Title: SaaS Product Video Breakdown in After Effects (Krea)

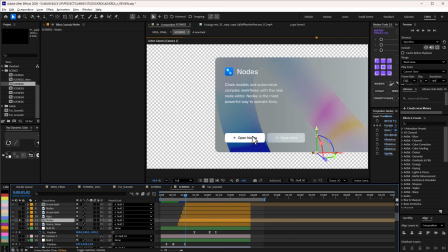Yes, so this particular one, yeah, you can see it here, and you can see that it's coming in just simple position animation, nothing really.
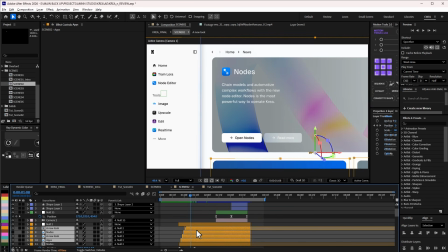And practically that's what I did for the rest as well, apart from this null. Simple position animation, just comes in straight.
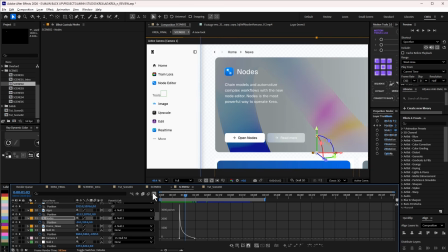And this is the graph editor that I use, right? So it's like they're revealing immediately.
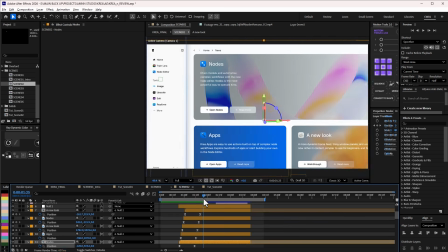And of course I offset all of them to come in that way. So you can see that they're actually way more. So I just did it this way.
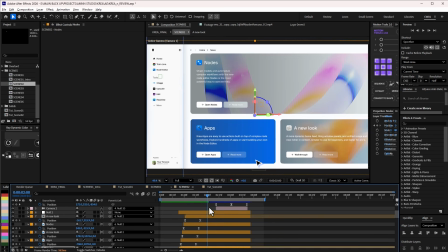And I actually used 3D at one point, this point here, but we'll get to that pretty soon.
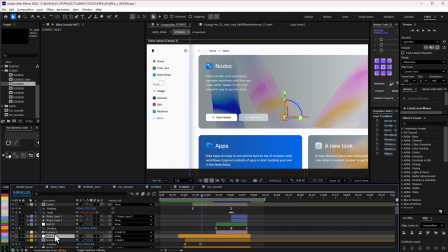So all of this was done. So the null here, I think, was responsible for scaling in. Hold on, hold on. So I have more than one cameras actually. So I need to adjust this.
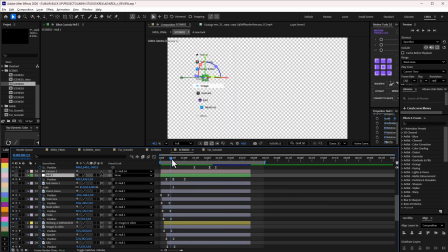So this, at this point here, we have the positioning here. So the camera here is being controlled by this null here.
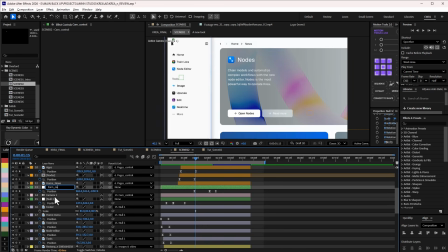So I'll do this cam con, which is cam control basically. And this is what is responsible for making it closer to the screen and then goes back.
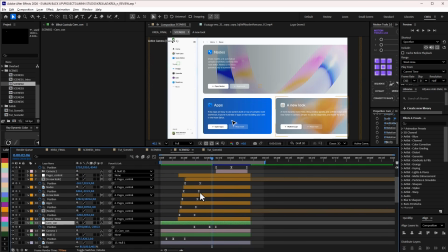So everything is on 3D, so you need to make sure everything is on 3D. So this particular one is making sure everything scales back down. And at this point I switched, and here is where you can actually do something really interesting. Instead of you duplicating your entire design, you can just switch camera.
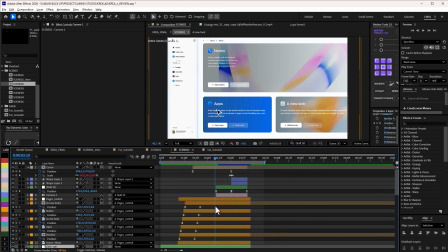So this is the first camera here with the control, this is the second camera here with the control. So let me do cam con 2. And here, what I did is actually quite simple. I just switch it. So if this is without the second camera, this is the second camera.
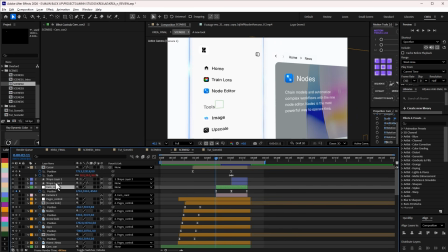So this one from default, I've actually changed the rotation properties already.
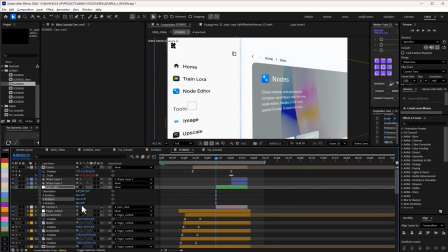So I can rotate it anyhow I want. I can do whatever it is that I want here.
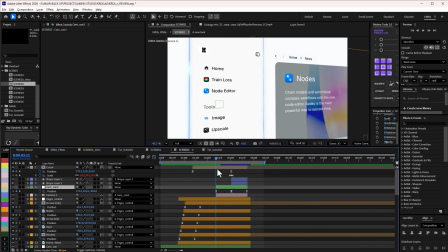So right from get-go, the rotation was already set because this is how I want it to review. So I just change the camera, and then this just spans up. So with the position animation just goes up, but without this camera, so that I can see things clearly,
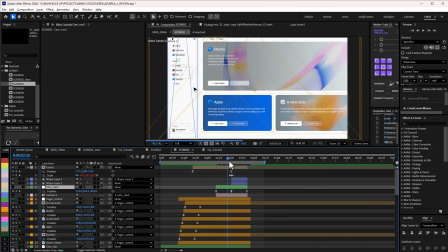you can see that this just goes up and I have my mouse coming in and clicking,
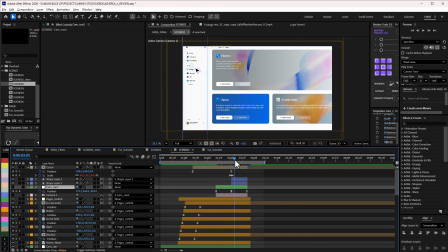right? Really flat, nothing.
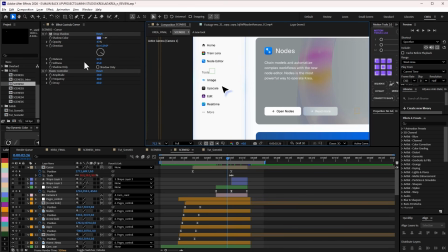This is my mouse cursor here, and my mouse cursor has a tinted blue drop shadow, right? And at this point when it is clicking, I added my scale animation so to show that click. Let me see, let me play this now to show that click, right?
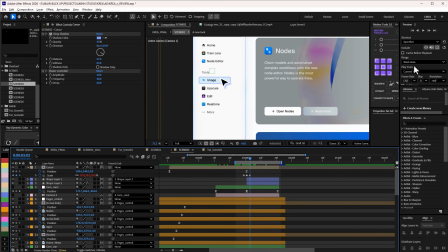Yeah, exactly, to just show that click. And I use the elastic here so that to do some overshoots and bounce.
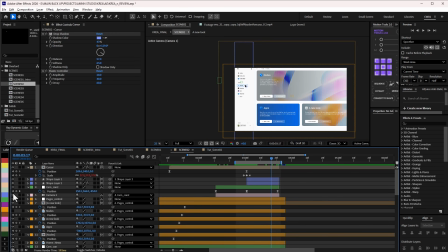This is without camera 2, but with camera 2 gives it a better perspective, and that is why it looks really interesting. And then from there we cut straight into the next scene. Yeah, so that's how this was really done.
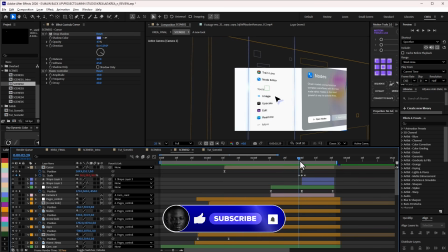Yeah, if you want to know how I get to do this from scratch, just check out the full tutorial.
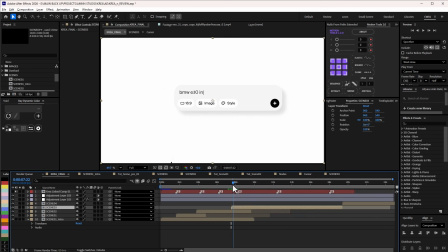Okay, so let's go straight to the next scene now. And all the scenes are actually quite simple.
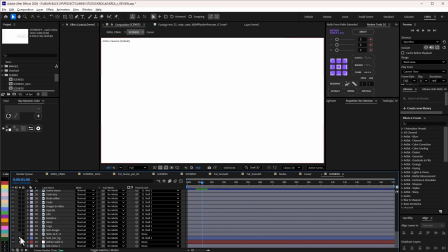If I have to solo it from the background to this shape here and to all these details, they're already in the scene.
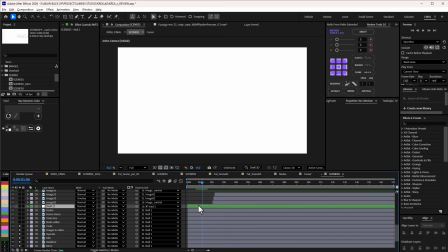The only reason why you cannot see them right now because it's attached to this null.
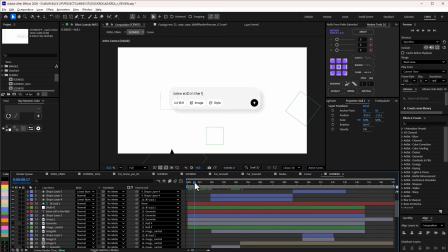So right get-go from this scene, you can see that it's basically the same tempo we've been having it. So let's examine what's going on here.
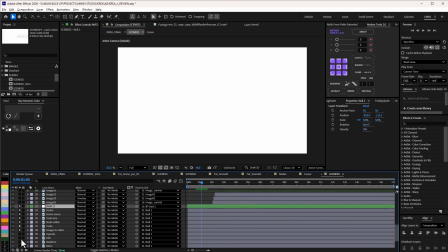If I solo this from the beginning to this point to this ones here, you can see that all these details are in the scene, but it's not showing, and that is because all of these are attached to a null.
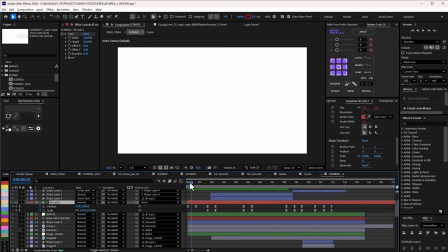So if I do U here, you can see that at this point, you can see that all the details are actually here.
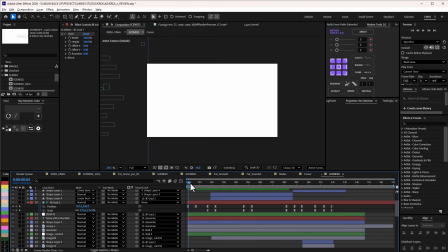And at this point, it is moving from right to left, not showing some of the details.
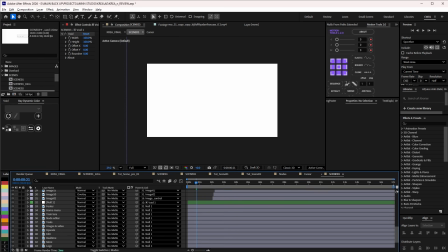So that is why all of this is here. But then this particular details, you can see it here.
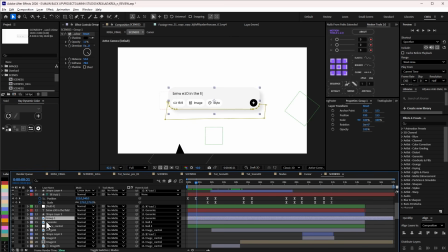Of course, I had to do some masking because I had to carve out how it looks like on the website.